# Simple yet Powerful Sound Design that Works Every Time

So that's the things you can do with the sound to place the sound somewhere.
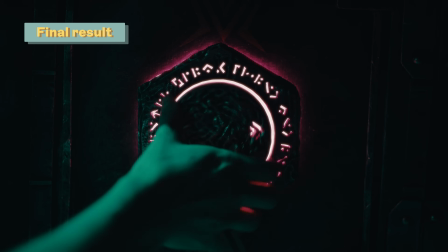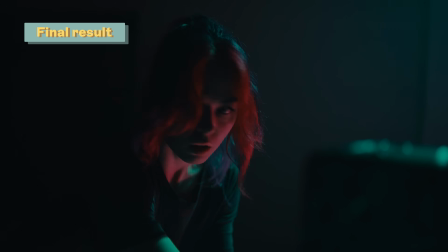Roger that. Let's go.
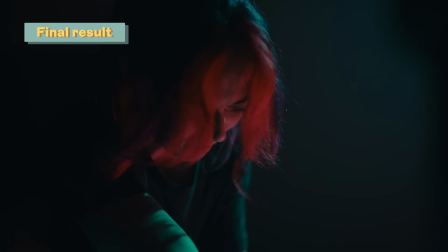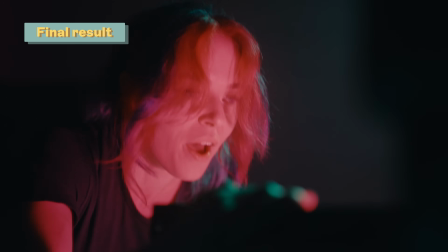I knew it.
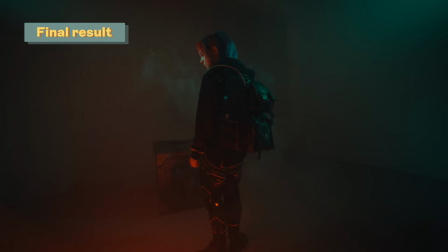Surrender!
Then we get to a really fun part.
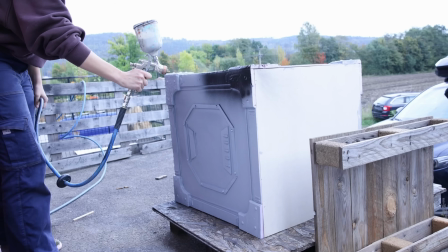Since Nerdforge, they are making a lot of stuff on their channel, we thought it would be fun to give her a weapon, which was a glue gun.
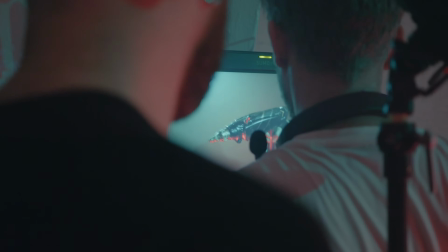They modified the glue gun to look like a weapon. Now the goal was to make it actually shoot.
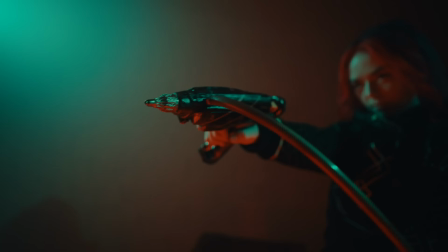So we actually here, we combined some VFX from Morten in our company,
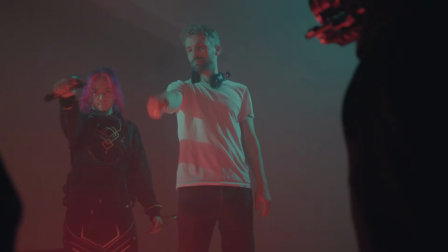adding something that could look like glue coming out from a high pressured glue gun.
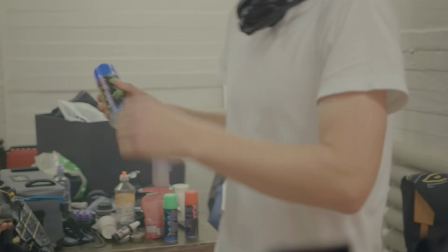And then on set, we also used the practical effects. We used a confetti spray, spraying it at custodians. But this wouldn't have been as good if we didn't add sounds as well. How do you go about trying to find sounds for something that doesn't exist?
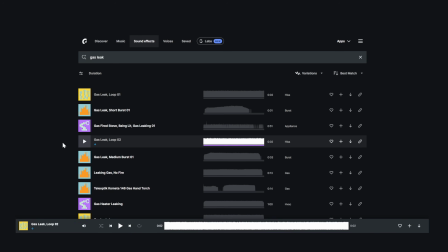Well, you just have to experiment, and that's a fun part of this. So we need something that it feels like it's spraying out something.
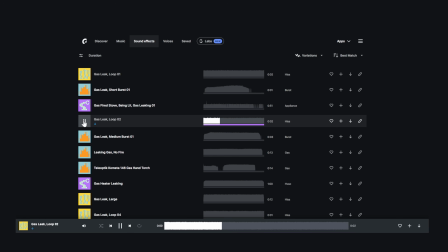So I found this sound called ghastly. So with only that sound, it sounds like this. But that's not enough. You want the weapon to be more powerful. So I also found this sound, which by itself sounds a bit weird.
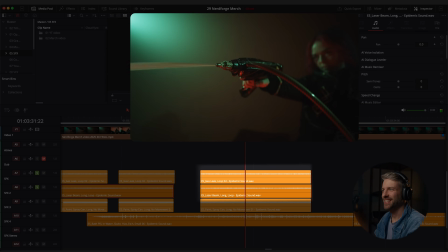But when you combine it, it gives something to the weapon. Not just that it's spraying out something, but also it maybe like it mixes something inside the weapon before it comes out. And the last thing I felt we missed with this weapon was maybe making the glue a little bit more dangerous in a way, like making it a bit more heavy and not so light. So I actually just used almost the same sound.
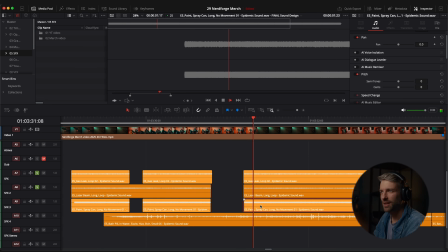It's more of a spray can sound, which is a little bit more powerful than the first one. So we combined those three together. And then the cherry on top, of course, the glue had to feel hot.
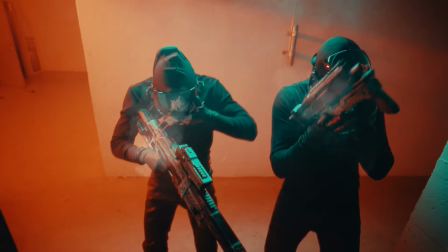One thing is we added a little bit of smoke in with VFX, just to enhance the feeling of it's getting hot.
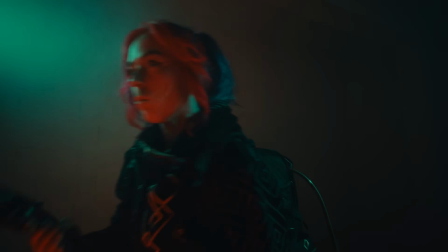But the sound was so crucial to make this effect credible.
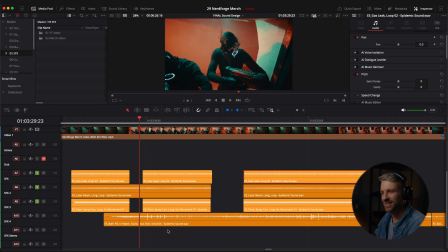I found this sound.
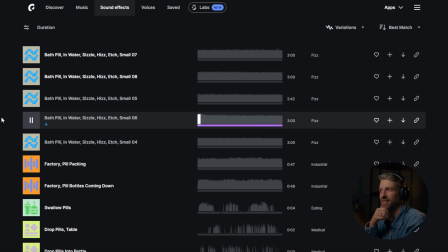Bath pill in water, sizzle, hiss. It was perfect. So with that sound, you get this.
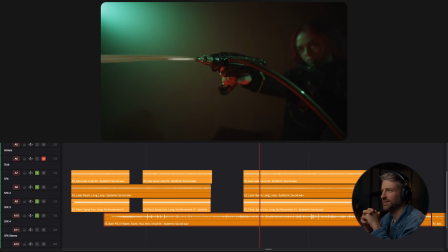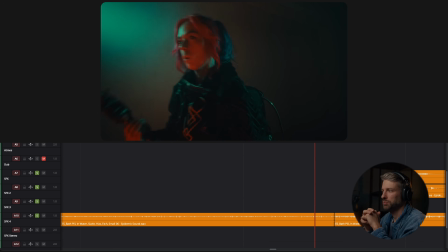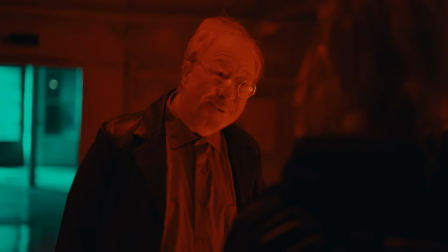And what are you going to do now, my little YouTuber?
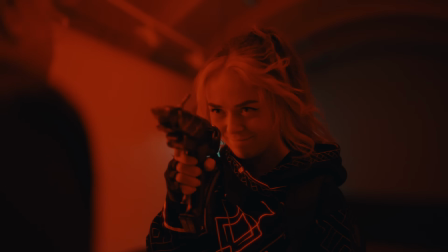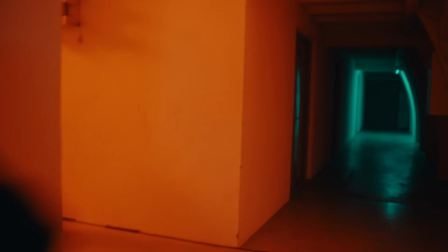So in the film, we wanted them to start shooting with their weapon.
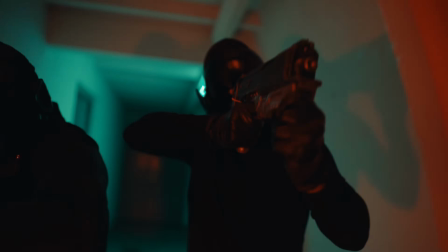So on set, we had Leander, the gaffer, to move some lights quickly to imitate the laser coming out from the weapon. And then we needed to find, of course, the sounds for that. And it's always fun with like sci-fi weapons like this. So I searched for laser gun, and then we get
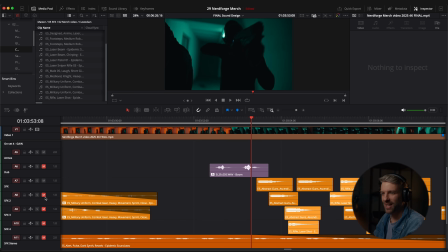very cool sound. Sounds really powerful. By adding all the sound effects of the shooting, it's ended up like this. So that's very fun. And it just shows how much sound effects and sound design helps in a sci-fi scene like this.
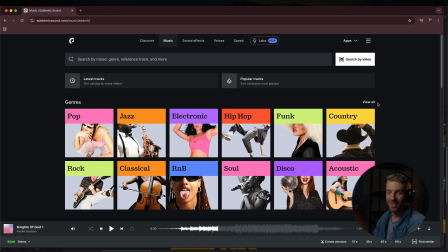And now, the music. Epidemic has all types of genres, so whatever you're making, you probably will find something that fits your style. I think they have over 50,000 tracks made by real artists.
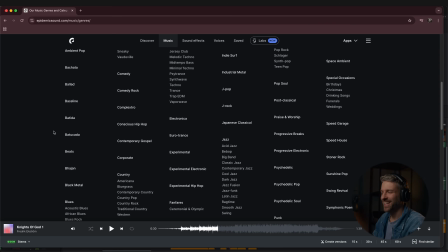So here you have all different things you need, and the music is great. My preferred genre is cinematic. My style is a little bit adventure. I like that, also like beautiful. For this sci-fi fantasy film, I listen to some of the suspense and the mystery genre. And I start listening to songs while I write to get into the mood.
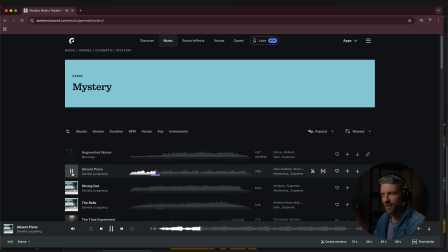And if I find something that I think could fit this film, I just add it to the playlist of the project I'm working on. And then later, when I actually edit the movie, when we shot it and I edit the movie, I can then just go back to the playlist and use things I already found that actually was a part of the pre-production. So that's a very efficient way to find the right music as well and get into the mood. Then there's one really important thing I want to mention when it comes to music. Since music gives such a huge effect, it's very common to overuse it. To be able to feel something, it's a lot easier to feel it if you have felt opposite.
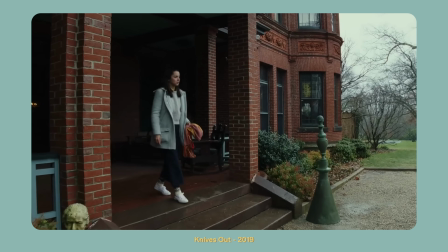If you're using a static camera for the whole movie,
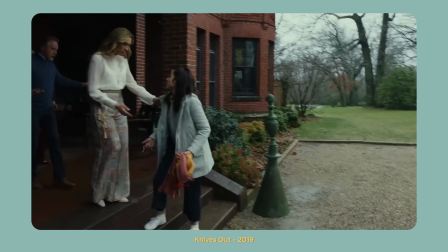and then suddenly you have a moving camera towards the character, that effect impacts the audience more than if you have the same effect all the time.
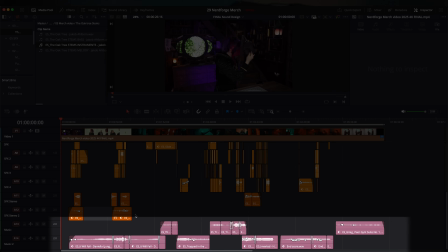As you can see here, there's a lot of music in this video as well, but we have tried to combine music that are sometimes a bit more dramatic, sometimes more of a background sound,
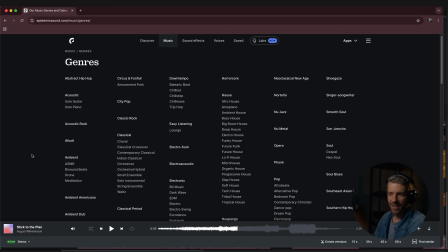almost like a drone. You have the ambient genre at Epidemic, and then you have drone, which are just like things laying in the background that almost doesn't feel like music.
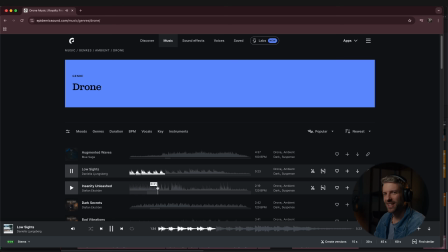It almost feels like atmos or something. So sometimes, even though it is music, it feels more like a background sound in a way.
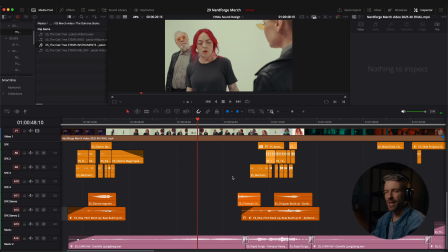For instance, here, the music is a little bit in the background, like a drone ambient sound. And then when she starts running, we really get up the tempo and more dramatic music.
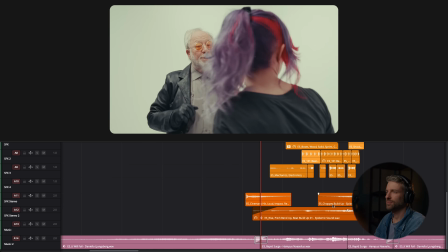Start the simulation. Contain the subject. No, never!
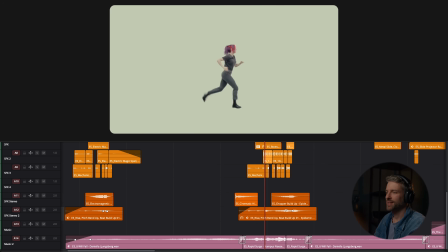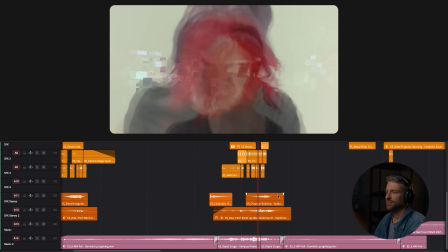Back to the project. Back to the project. Back to the project! What's going on?
And then we get back to the ambient, drone, mysterious music again.
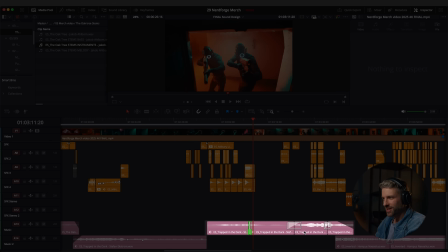So here you can see I cut the song into 4 parts to be able to fit what's happening in these scenes.
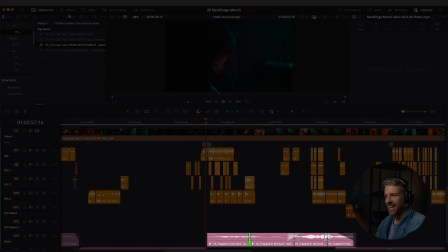Let's go.
So let's see how it sounds.
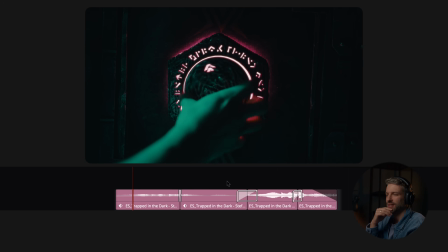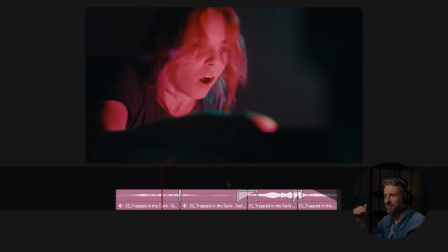building up, building up.
I knew it.
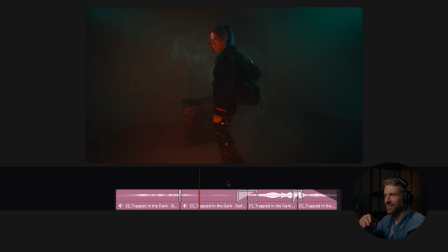Surrender! Get You silence. will never have my ideas.
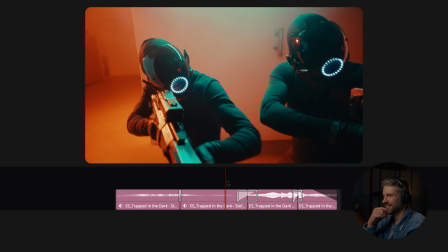A hot glue gun? Is that all we got? Silence before the storm.
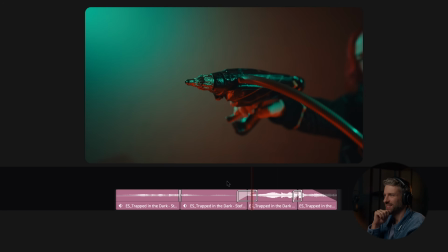You never felt the pain of hot glue, did you? Silly girl. You think you can handle us?
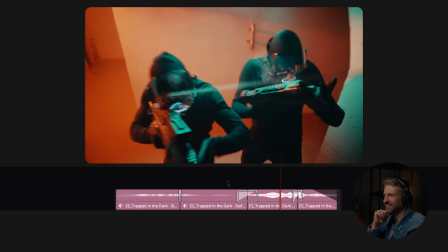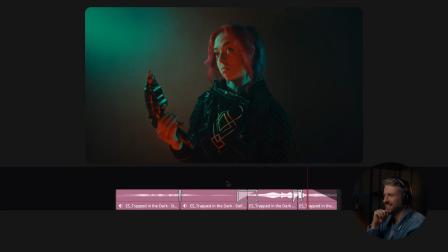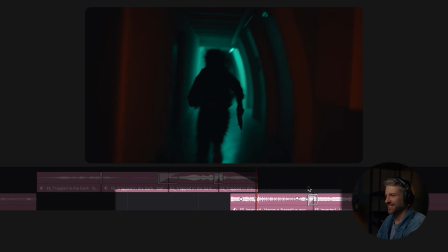And then comes the new song, which introduced the next part of the film. So try to think about this. Make it a little bit dynamic. Make it dramatic when it really has to be dramatic, and not all the time. And when you find a song that you like, you can actually modify it a bit so it fits even more your story.
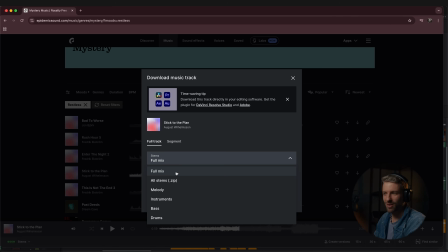Instead of just downloading the song by itself, you can download stems. You just press download, and then you can choose, of course, you choose WAV. And then all stems. And then you can download the melody, instruments, bass, and drums with separate tracks.
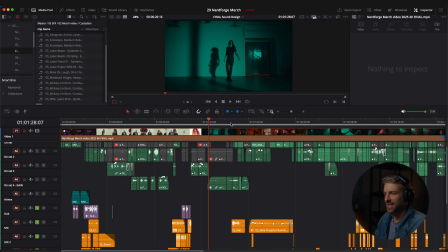We have a scene where Martina gets into this big hall and she suddenly
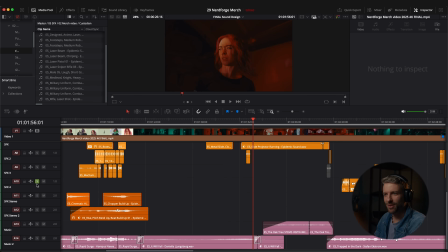sees some previous videos she's made on YouTube getting projected on the wall.
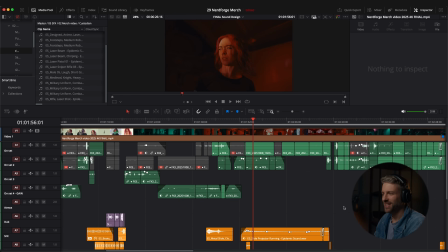And I wanted this scene to be a little bit emotional. So I found a song called The Oak Tree.